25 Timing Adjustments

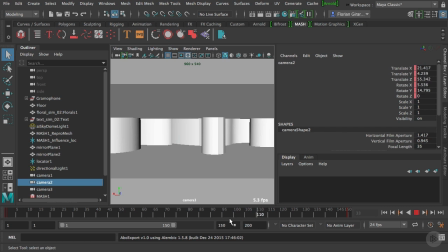[4:07]
So if you remember in the previous clip, we said that we wanted to kill entirely the camera movement for that shot because it was a bit too fast and the shot is pretty short,
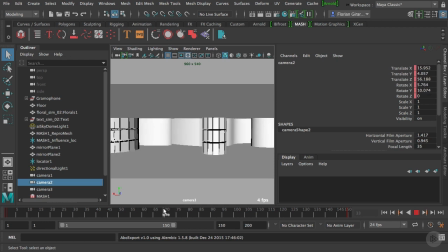[4:19]
so I don't think we need any camera movement for that guy. So let's figure out where we should position the camera now. So at the beginning of the shot, the camera is really in the middle of the floral shape, and so it wouldn't be the best position.
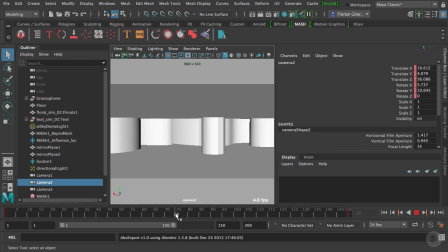[4:36]
And at the end, it may be a bit too far away from it. So let's try to find in between. And maybe around here, frame 61 should be good. So make sure you are on frame 61 and then select the camera.
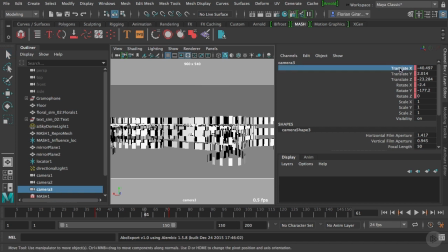[4:55]
And in the channel box here, I want to select all these keyframed attributes.
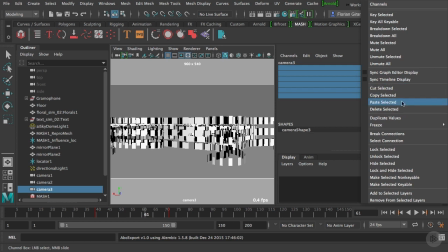[5:02]
And I will do a right click and select break connections.
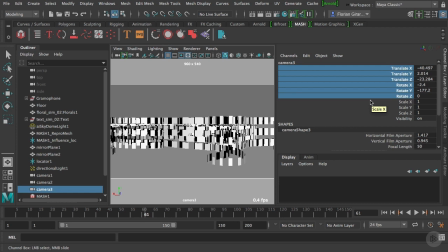[5:07]
And that will delete all the keyframe we had for that camera. And now we are good. The shot should be still. So let's have a look.
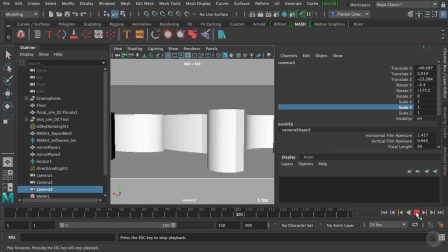[5:23]
There we go. Yeah, it looks much better now. Now, to be sure that I'm not accidentally moving inside my viewer and losing my camera angle,
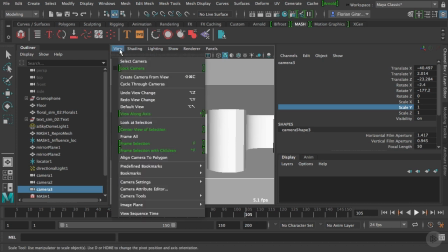[5:33]
I will come inside the view menu and click on lock camera.
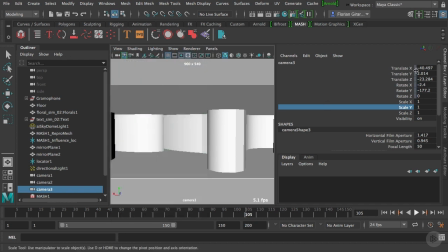[5:37]
And as you can see, it creates this kind of gray bar all over here. It means that these attributes are locked. And if I try to move, I'm trying to scroll here or use the Alt key to move around, it doesn't work.
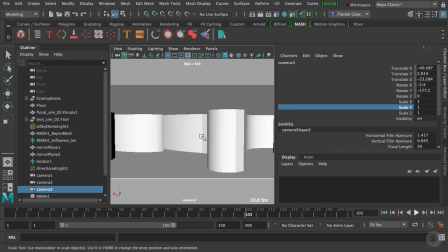[5:53]
My camera is locked. Alright, so I will go ahead and do a play blast of these new free shots and we'll meet in Premiere to see how it works with the new timing and the new camera movement.
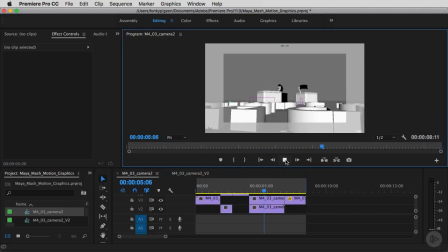[6:08]
Okay, we are here in Premiere and I imported the new play blasts and put them on the top of my previous montage. And I think it looks way better now. Look at that, all the elements are building separately and I think that the timing is now way better.
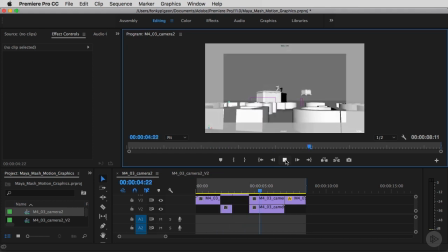[6:28]
We really have the time to see what is going on and appreciate each element separately. So cool, I think that now I'm pretty happy with the results, so I can move ahead and in the next clip we will set
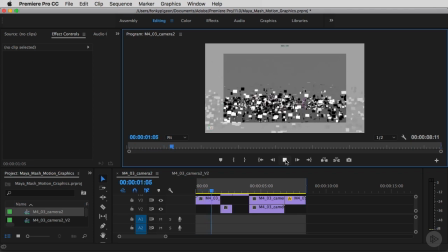[6:44]
the render settings to be able to render these images out of Maya. So see you there.